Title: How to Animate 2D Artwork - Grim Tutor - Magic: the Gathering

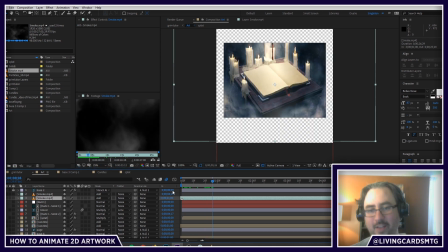(32:47)
I use this smoke in like everything that I make because I love it. And again, I just crossfaded it here. I'm going to show you some more. This has been really fun. So I think I'm going to make a few more of these. So I'll show you how to do some better and less hacky ways of looping things.
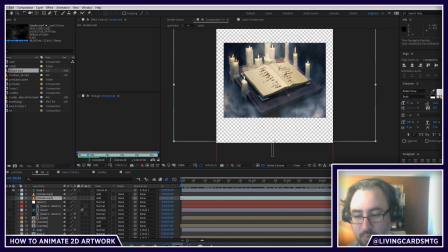(33:06)
There's lots of ways to loop things, but when it's an organic effect, especially like a subtle stock footage layer, as you can see, I don't even have, I do have this all the way up, but because it's smoky, it's supposed to be smoky. But if it's subtle, you're going to get away with a 1 second crossfade here. Nobody, if we actually solo this layer,
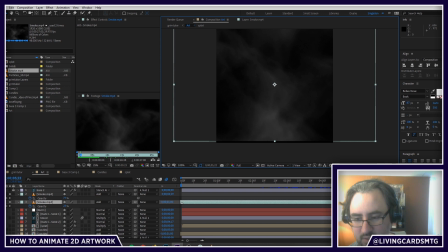(33:28)
you're going from this, whoops, let's turn off the transparency so it's even more obvious, but you're going from this to that. That's very subtle. Nobody's going to know that. Oops, did I get these off?
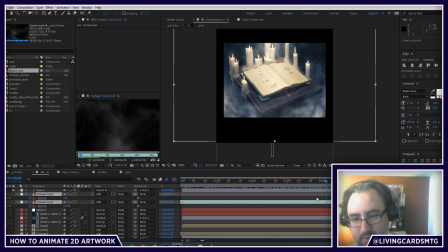(33:40)
Oh yeah, they're outside, so it doesn't matter. The layer is much obviously larger than our stencil. So cool. Boom. Yeah. Okay, so that's just adding environment. Okay, so let's talk really quickly about the overall composition. Background.
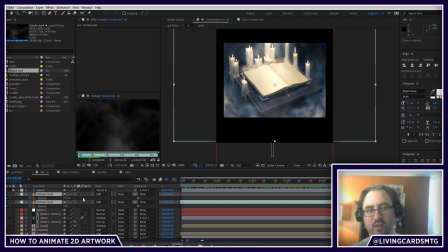(33:59)
We need to have some kind of something. You just don't want anything to be sitting that shouldn't be sitting. Take a look at trees. Can we add some movement there? What can we do? Even if it's turbulence displace, add some motion, add some life.
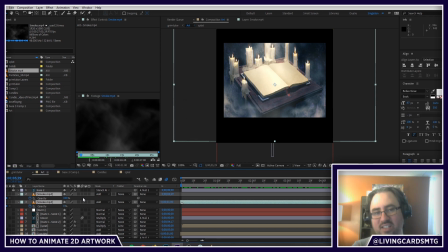(34:15)
You're trying to create a living world. And if something's sitting there, then what the hell are you doing? You're not adding anything to it. You might as well just put the artwork back up, and then you might as well just be looking at the art. So always be looking for ways you can add little bits of motion to the whole thing.
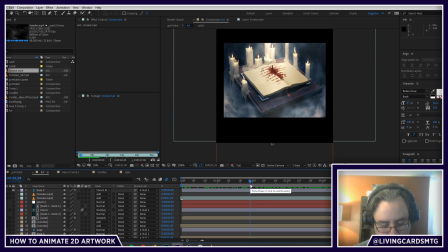(34:34)
something else you can do is kind of take the whole scene and then, so let's go ahead and do a Control Alt Y to add a new adjustment layer. Exposure is really fun to play with. You can sit here and just do a little bit of exposure, and that'll kind of give you like a filmic effect.
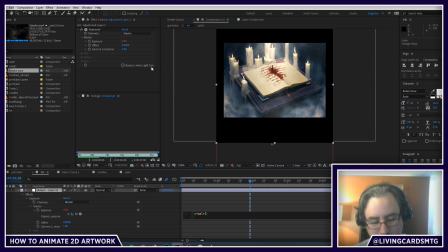(34:54)
So I'm using Wiggle, which doesn't work for loops at all.
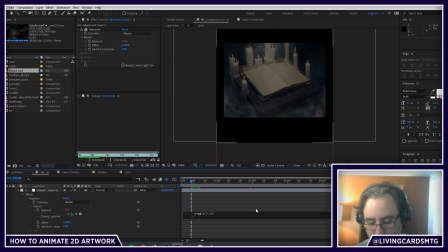(35:00)
But, whoa, Jeffrey, it's 0.5. Okay, so exposure keys off of basically 1, 2.
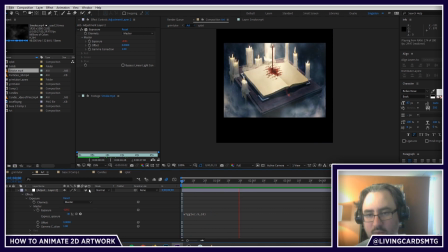(35:08)
But that's kind of cool. That's something, you know. That's way too bright. Okay, let's make it 0.1. I didn't do this in the original one, but I'm just showing you. Well, now that's not, you know, this is what it is. It's all about walking it in.
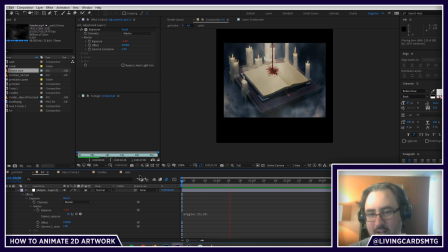(35:26)
0.25. You know, it's all about sitting here and playing with things, having fun. Yeah. So there it goes. I don't know why you do that. Now you need to make this loop, and you can get away with a
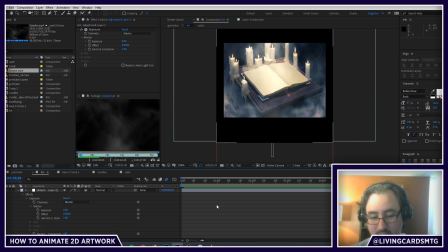(35:41)
crossfade in some respects, but I'm going to show you in my next video where maybe we'll animate a card from start to finish. Some actual expressions that you can use to make things loop seamlessly off of organic driven effects like Wiggle.
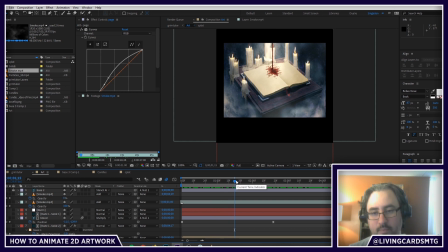(35:58)
Very cool. Okay. So I was talking about the background needs to have something going on. You need to have your subject of your animation, which is generally going to be maybe a subject, maybe a figure. In this case, it's our splatter and our blood dripping in.
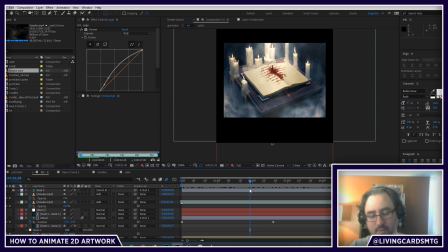(36:15)
But you always want to have a focal point, something somebody's looking at that really is like, oh, that's awesome. That is the coolest thing in the animation. And then overall, and then global effects is the last one I wanted to talk about. We need to add some kind of overall, that's sort of our exposure idea.
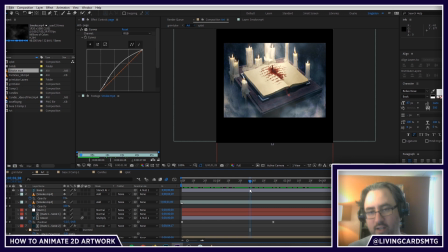(36:33)
Give it all a feel, you know, something like the smoke layer is giving the whole world, kind of cinching it together. And with that, we can loop back and forth and see that it's a perfect loop. Again, just using crossfades in this one, the most simple way to loop things. Excuse me.
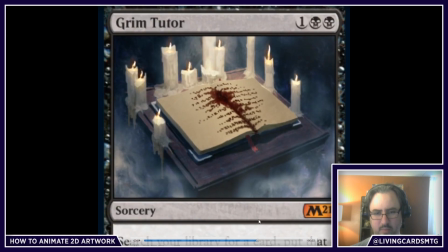(36:53)
Oh my goodness.